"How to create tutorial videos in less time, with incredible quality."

And fortunately, Camtasia fills all of these bills. So let's take a look in Camtasia and see how it serves these 3 purposes: clarity, quality, and efficiency.
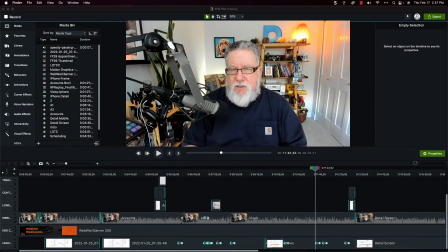(4:20)
And we're gonna start with clarity. For today's video, we're going to use this file, which I created a couple of weeks ago for our Webinar Wednesday broadcast. Now, this is a great example of creating tutorial content, because each week here at Dottotech, I produce Webinar Wednesday, which is a free tutorial and a free webinar.
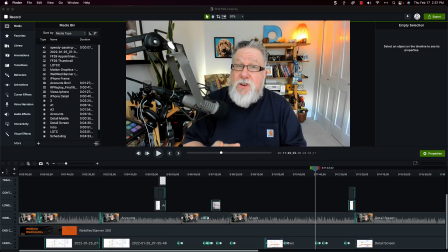(4:38)
And during the webinar, the training portion of the webinar, I pre-record using Screencasting, and then we stream it live during the broadcast, during the webinar. So I have to create a new tutorial video. They're between 18 and 30 minutes usually, but I have to do one each and every week.
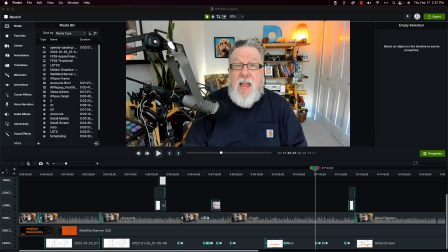(4:57)
So here is a real world example. This is a video that I used, that we recently used, and I'm going to show you the features that make it possible for me to create good quality videos at a rapid rate for training and tutorial purposes.
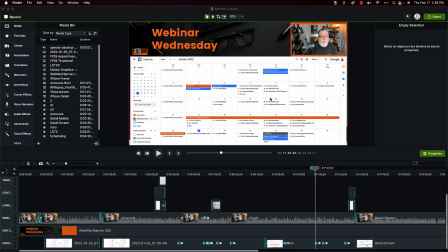(5:11)
And we're going to start by talking about clarity. One of the best features of screencasting is our ability to add clarity to anything that we're showing on the screen by using camera moves and other features that are built into screencasting tools.
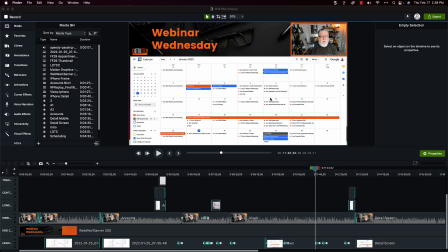(5:26)
It's one of the things that makes screencasting software like Camtasia unique and different from classic video editing packages like Final Cut Pro. We can, if you take a look here within this video here, in this tutorial, I was teaching some stuff about Google Calendar.
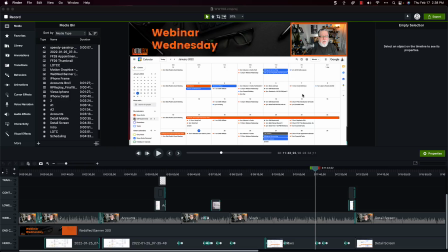(5:41)
And I wanted to zoom in on a menu to show what was happening in the menu. And if you take a look here on the screen, here's the full calendar.
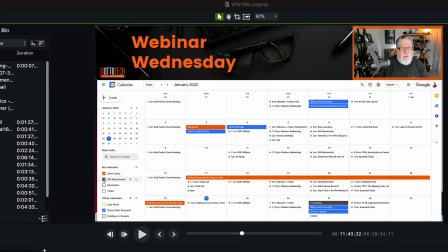(5:47)
Here's my head up at the top as I'm speaking. And if you take a look down at the bottom of the screen, you see the timeline.
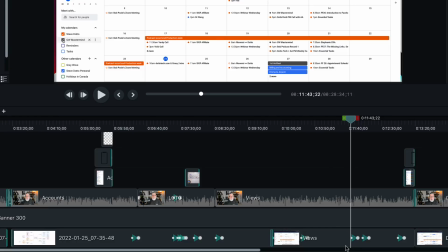(5:53)
These are the different video tracks that we have in Camtasia. And you see that little arrow right there?
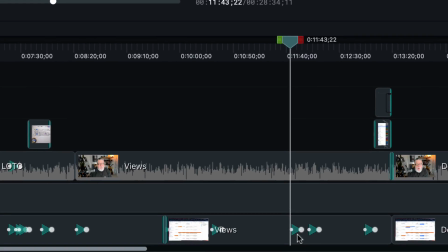(5:58)
That little arrow signifies a camera move. It signifies where we zoomed in on the screen to add clarity to what it is I was talking about.
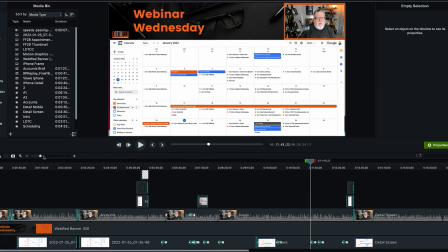(6:08)
So let me just play this back for you really quickly. I'll just zoom in a little bit more on the area. So let's just play it back.
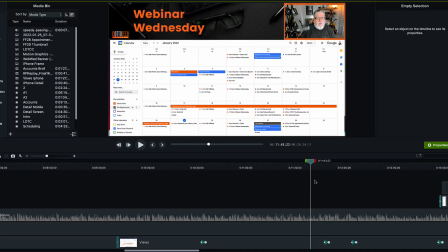(6:14)
And you'll notice that when this playhead here goes past the little arrow here, that the main body of the screen here will change, will zoom in on a location. So watch this happen. I'm gonna hit play.
Want to do is you want to master the other views. That is, if you look in the top of the calendar, you can view.
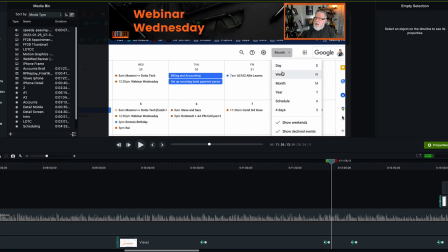(6:32)
So you see what happened there is I timed the move
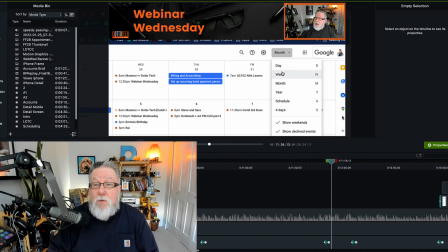(6:37)
on the screen with what I was doing with my cursor at that particular moment, and that draws the viewer's eye to that location, which adds clarity. It reinforces the narrative that I'm speaking at that particular moment.
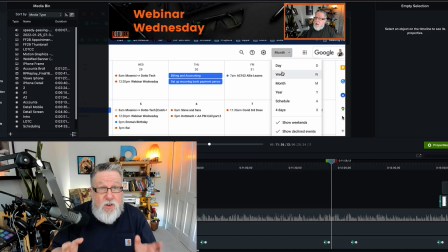(6:50)
This is a really powerful mechanism for teaching because you can control what the person sees as well as what they hear. And we can use tools that are built into Camtasia
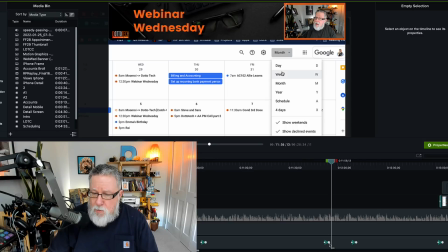(7:04)
in order to invoke that action. And it goes beyond that. So that was what we call a simple push here where we zoomed in on the screen,
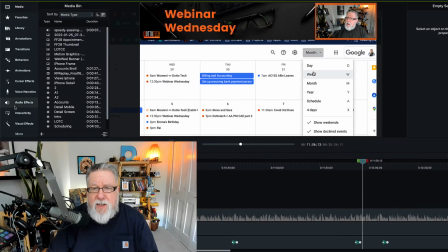(7:10)
but we can use other tools that are built into Camtasia to even add to that value. So here it's going to stay on this screen here for a few moments. Let's take a look.
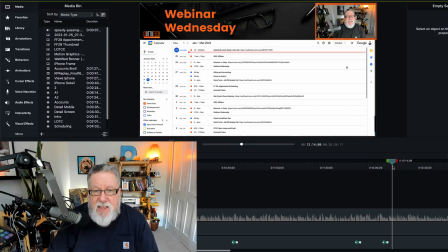(7:20)
Let's just go to the next part here. And let's say that in this next section here, I want to highlight something that's happening.
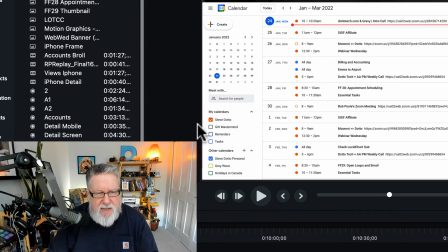(7:26)
Maybe I want to highlight something that's happening down here in the different calendars.
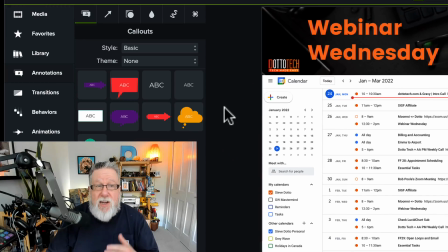(7:31)
I can take and I can add things called annotations, which again, give us the ability to draw our viewer's eye to a location. And within the annotations, I have this type. I really like this little annotation here, which will bring in a little square.
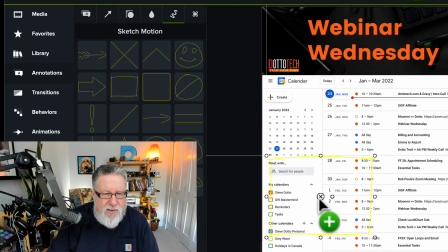(7:46)
Now, you can't see the square because it's kind of a yellow color right now.
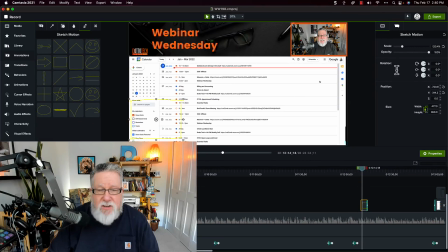(7:49)
But I can, over here in the properties, I can change every aspect of that annotation that I brought in.
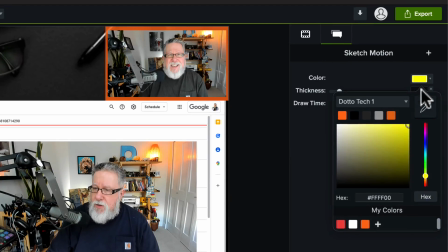(7:56)
Watch what happens. I'm going to choose a different color. In this case, I'm going to choose my stock color, my nice orange color.
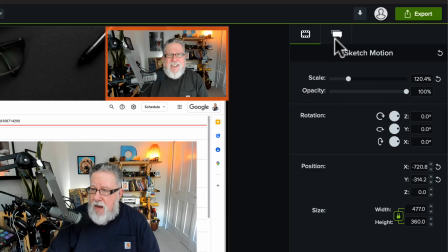(8:02)
I'm going to change the thickness of that particular graphic.
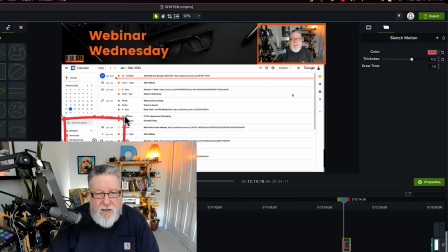(8:08)
I'm going to use the little handles to change the size
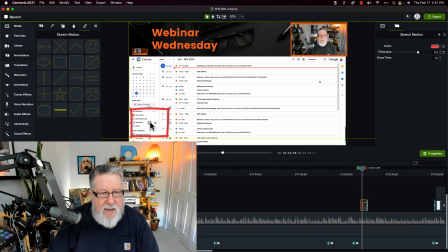(8:15)
of the square that I'm looking at, and then watch what happens.